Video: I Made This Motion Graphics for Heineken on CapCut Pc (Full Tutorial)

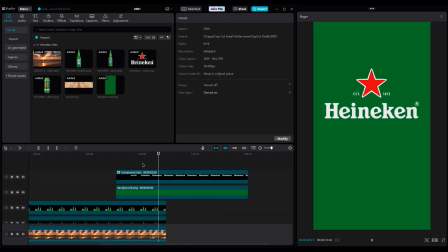(8:22)
I think it's better if the logo moves from the beginning when the mask reveals it. So move the first keyframe to the left side and move the second keyframe too.
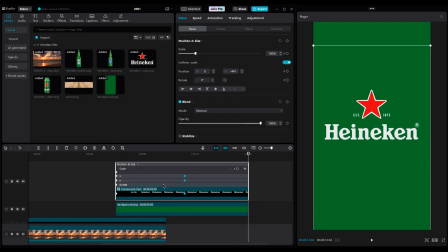(8:34)
Right-click on it in Show Keyframe Animation. Use Ease Out 2 for the second keyframe. Let's look at the animation.
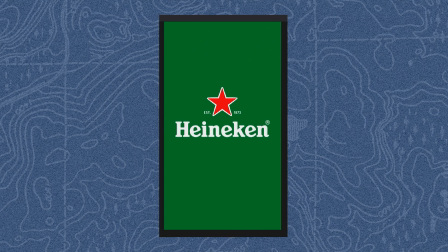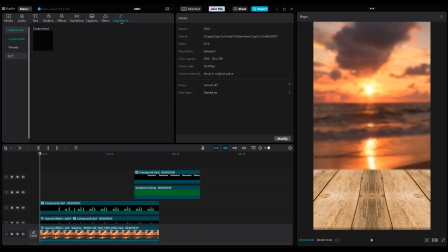(8:49)
It's nice. For color grading, add an adjustment layer on top of the layers and move it under the green layer because I don't want to change the color of the brand. Increase the saturation to 10 to get a warmer shot. Then increase clarity to make the shot more fresh.
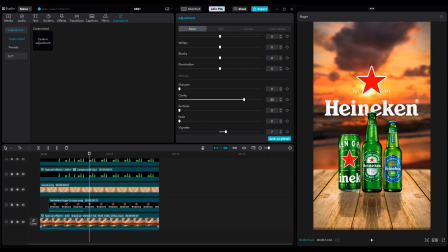(9:08)
Then add shadow around the corner with a vignette. Now select the table and increase saturation and clarity again. Play around with highlights and shadows to get darker wood. Just play around with numbers to make the wood more realistic and good looking.
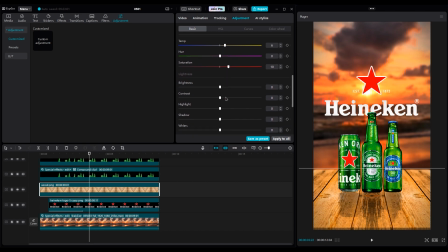Then add shadow around the corner with a vignette.
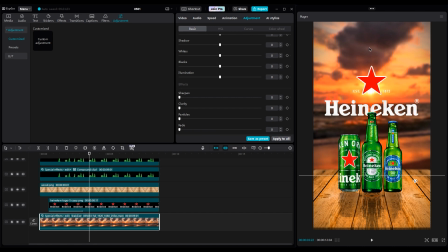(9:43)
Then move the C video a little to be at the center. Change the blend mode of the logo to screen or brightness to see the sun better. then move the sea layer and set the sun at the center of the star.
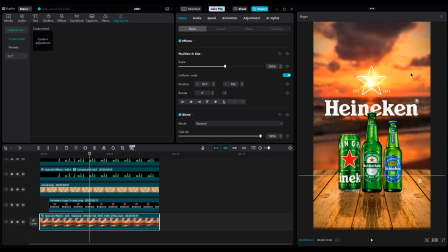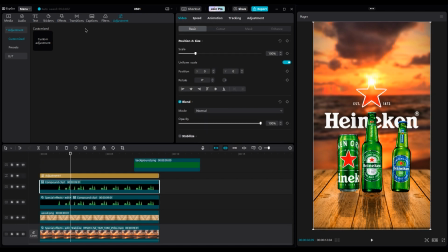(10:05)
You can use filters to get better color grading. I think the salt filter is good.
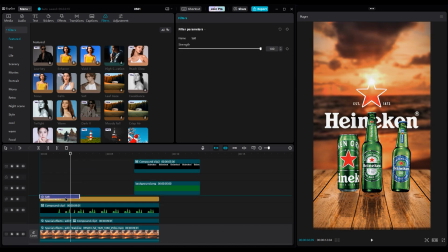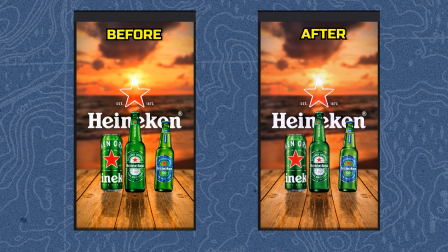(10:17)
Set the strength at 50. This is before and after using the filter. Let's add some motion blur to the bottles layer to get a smoother animation.
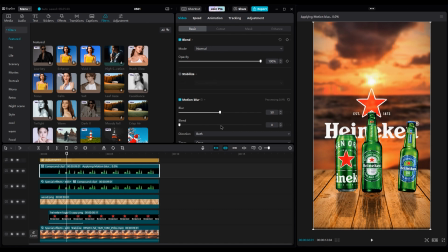(10:26)
Set blur and blend to 50. Wait for the process to be done.
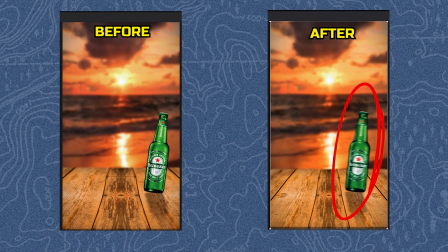(10:31)
And this is before and after using motion blur. Now the animation is smoother.
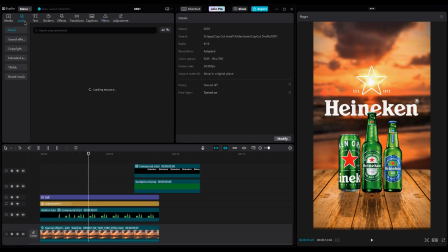(10:42)
For sound designing, I use a glass cheers sound effect when bottles hit each other.
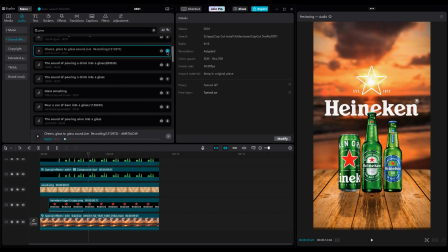(10:51)
Click on the plus button and add it to the timeline.
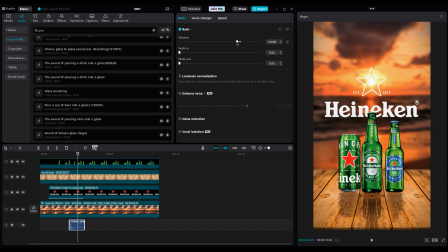(10:56)
Decrease the volume because we don't want to break bottles. Now it's better. Then duplicate it because we have two bottles.
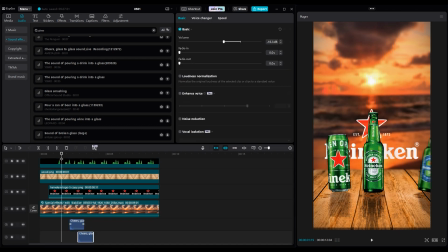Then add sea sound with seagulls.
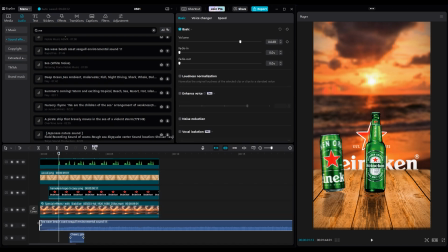(11:20)
Import it into the timeline. Cut the beginning of the sound, increase the fade a little bit to hear the ocean slowly.
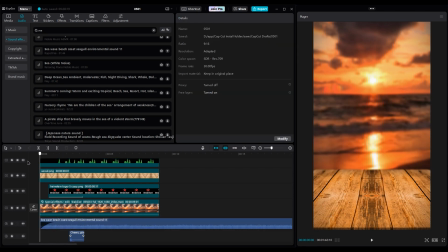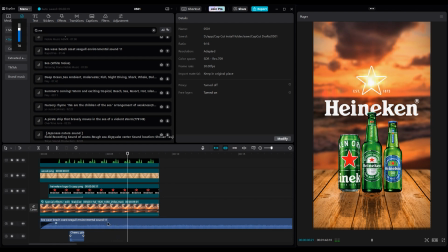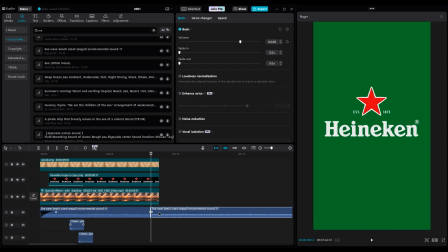(11:41)
Cut the end of the sound when the video is going to end, then use fade out too.
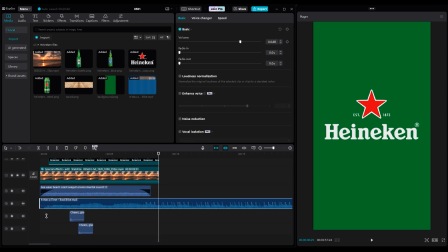(11:48)
Add your song. It can be anything. For me, I like a song that starts slowly, and at the end when the logo is revealed, a drum or any instrument hits with the animation of the logo.
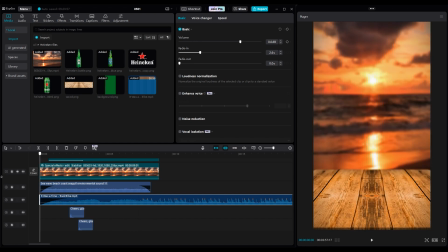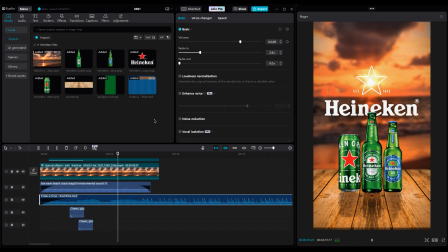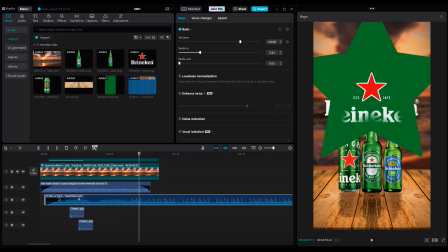(12:13)
Here, the song hits with a delay, so we should cut the beginning of the layer a little bit to sync the hit with the animation of logo.
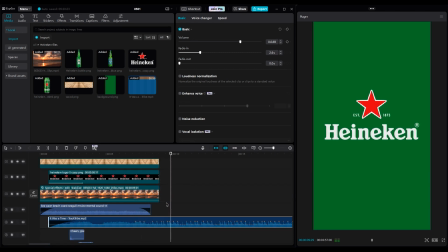Cut the end of the song, then use fade out again.